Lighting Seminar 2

You get somebody with dark hair, it will be less reflective. It won't eat into it. And so you have some fewer problems pulling the key. Help you? Yeah. So 3-point lighting is a good basic starting point, right? Some people do, and you can play with this, and we probably should since we have time. So a lot of different ways to think about this stuff, depending on the light sources you have. We're going to
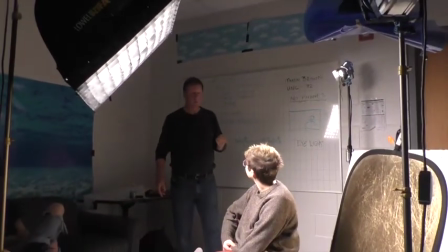[49:54]
experiment with a couple of things. Try and keep some things the same and some things different. We'll keep the key light.
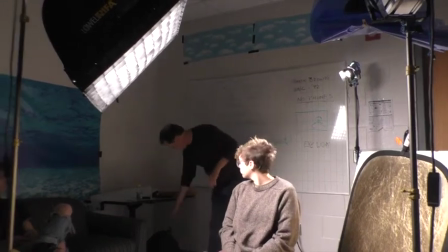[49:59]
Let's try a little different edge for a second. I'm just going to hand hold this in.
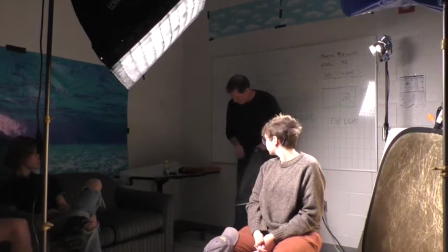[50:04]
So we have that nice, sharp, hard edge from the little Fresnel, right?
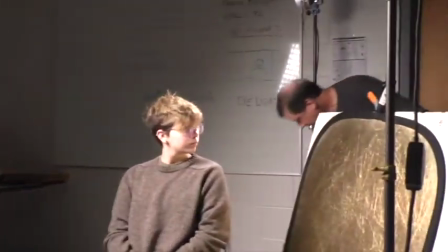[50:09]
From this backlight. Now, what would happen if we substitute this guy?
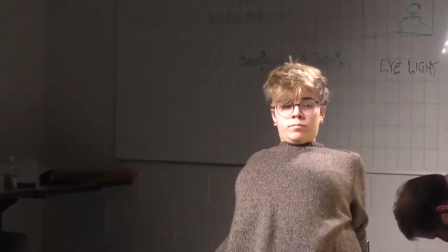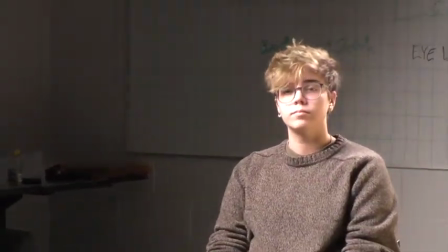[50:23]
There we go. Okay, off that goes. And
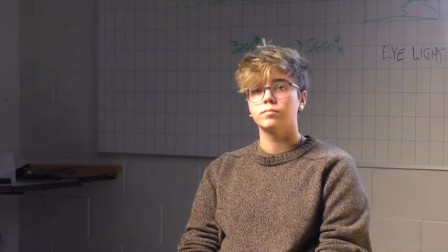[50:31]
so there's a lot of different things going on there. What's everyone seeing? Do you want to flip that around? Yeah.
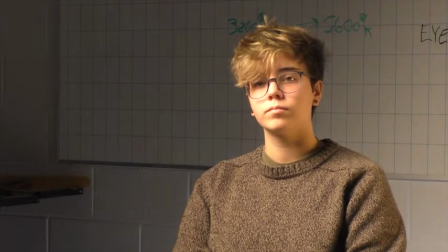[50:37]
I'm going to pan it off for a second, right? So that's her, no edge. I'll bring it on.
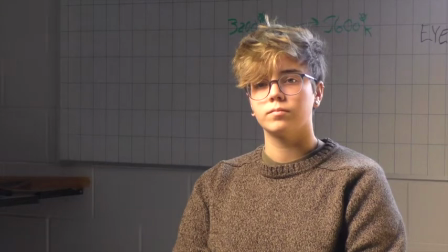[50:46]
So the nature of it different for anybody? Can anyone else see?
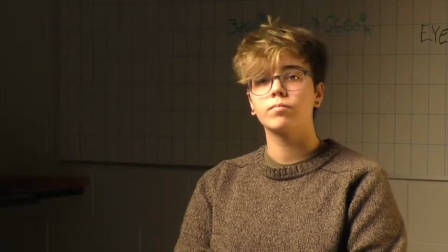[50:52]
If I turn this back off, I turn this back on.
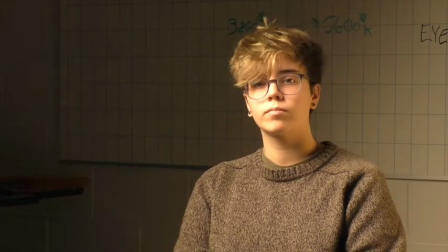[50:56]
So look at all she gets all this lovely sharp highlight that really makes her jump off the wall, right?
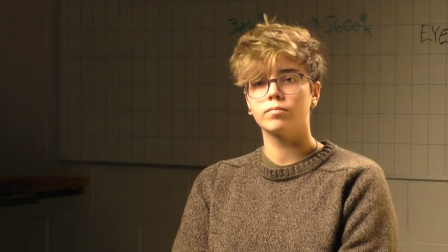[51:03]
With this light. Okay, but with this light,
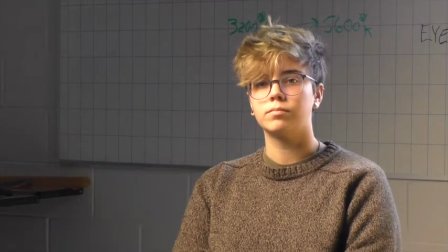[51:10]
it's different, right? Well, first of all, it's blue, and the blue makes us all go, oh, why is it blue?
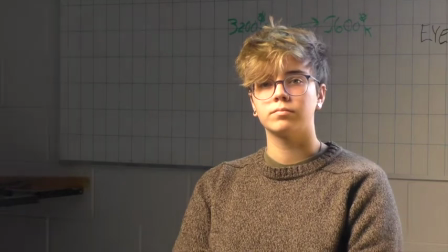[51:16]
Okay, and that's because this is a daylight fixture, and these are tungsten. That ties into this 56K, 32K color theory stuff.
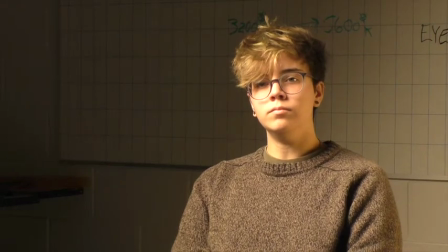[51:25]
Watch the first class. I got into it way more. So, and I said, when you're mixing colors, when you're mixing light temperature, you got to be careful because stuff gets ugly real quick.
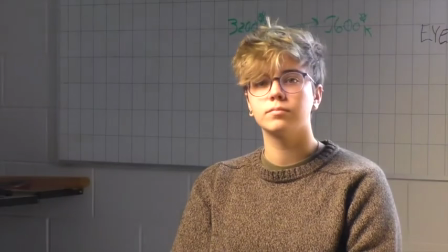[51:35]
I look at this and I go, ooh, yuck. There's nothing about this that Martin likes.
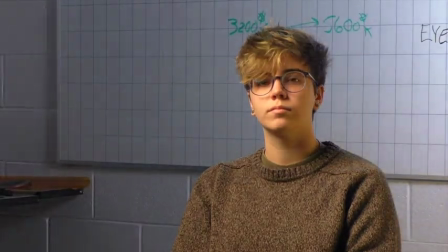[51:41]
I would like it better if I did that with it, right?
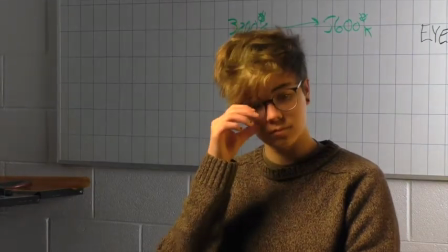[51:45]
Because at least this is like something that makes the depth of the room stand out better.
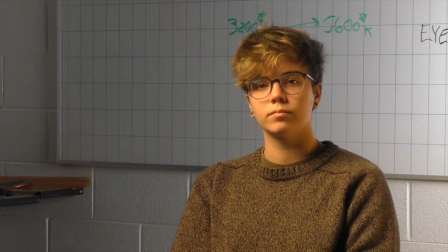[51:51]
Okay? Again, blue light feeling like it's further away, red light feeling like it's closer up.
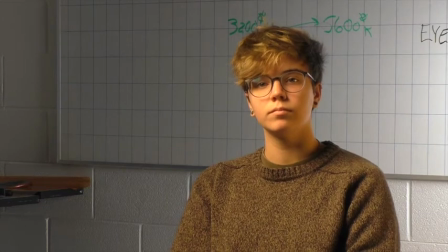[51:59]
Purely the way the human eye works. And so I can play with color temperature to manipulate space, right?
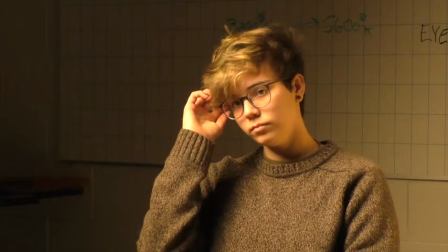[52:07]
But the other thing about this source,
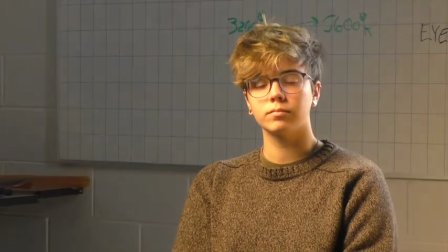[52:12]
if we forget about the fact that it's blue, real hard to do, I know,
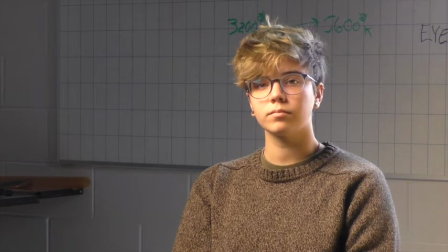[52:18]
and we just say it's bigger and it's softer because it's got this fabric on it,
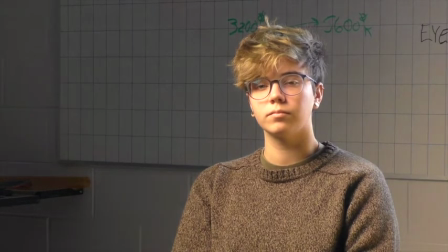[52:23]
right? And the source is this size. You know, what, 1.5 feet by 2 feet, whatever.
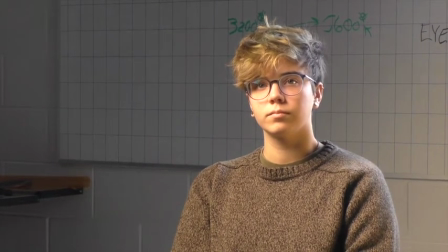[52:30]
That size of that source, just like this key light over here, wraps around.
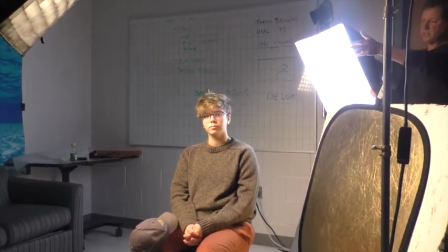[52:36]
It kind of goes all around her face. It starts to get around in front of her face, etc.
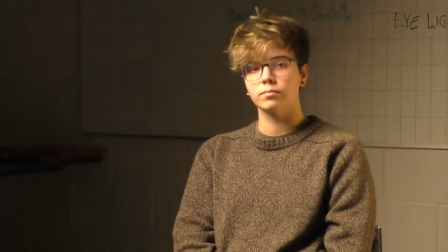[52:40]
That's why when I take this away, let our eyes reset and then pop this on.
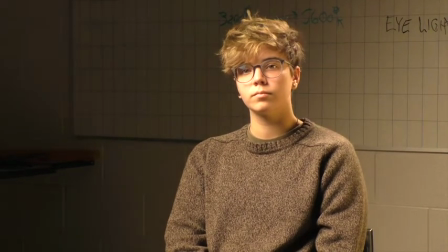[52:46]
See, not much of this light gets to the front of her face, right? It's really just hitting the edge. I need a new switch here. Well, 20-year-old light. I guess I should get a new switch. So there you go.
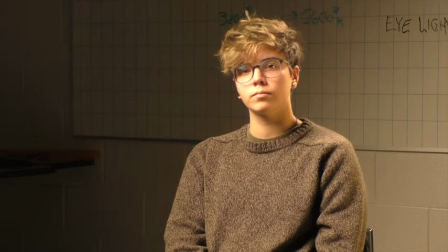[53:00]
You can see how it's a little bit of it's going down the front of her sweater. But for the most part, it's sharp and it's really not coming around to the front. So all it's doing is providing separation or creating another plane. Okay?
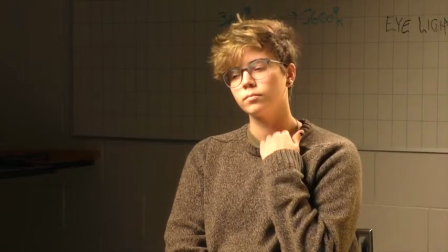[53:16]
And again, you're trying to create lots of planes. So this is a basic 3-point setup.
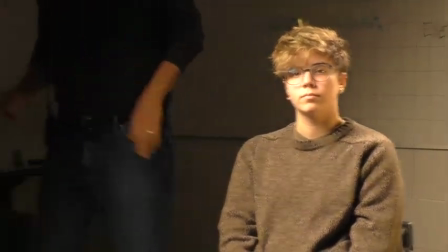[53:22]
Now let's get into some more interesting stuff. I want more drama.
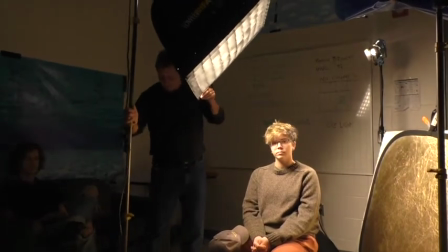[53:28]
Okay, so watch your foot, sir. Don't let me hit you.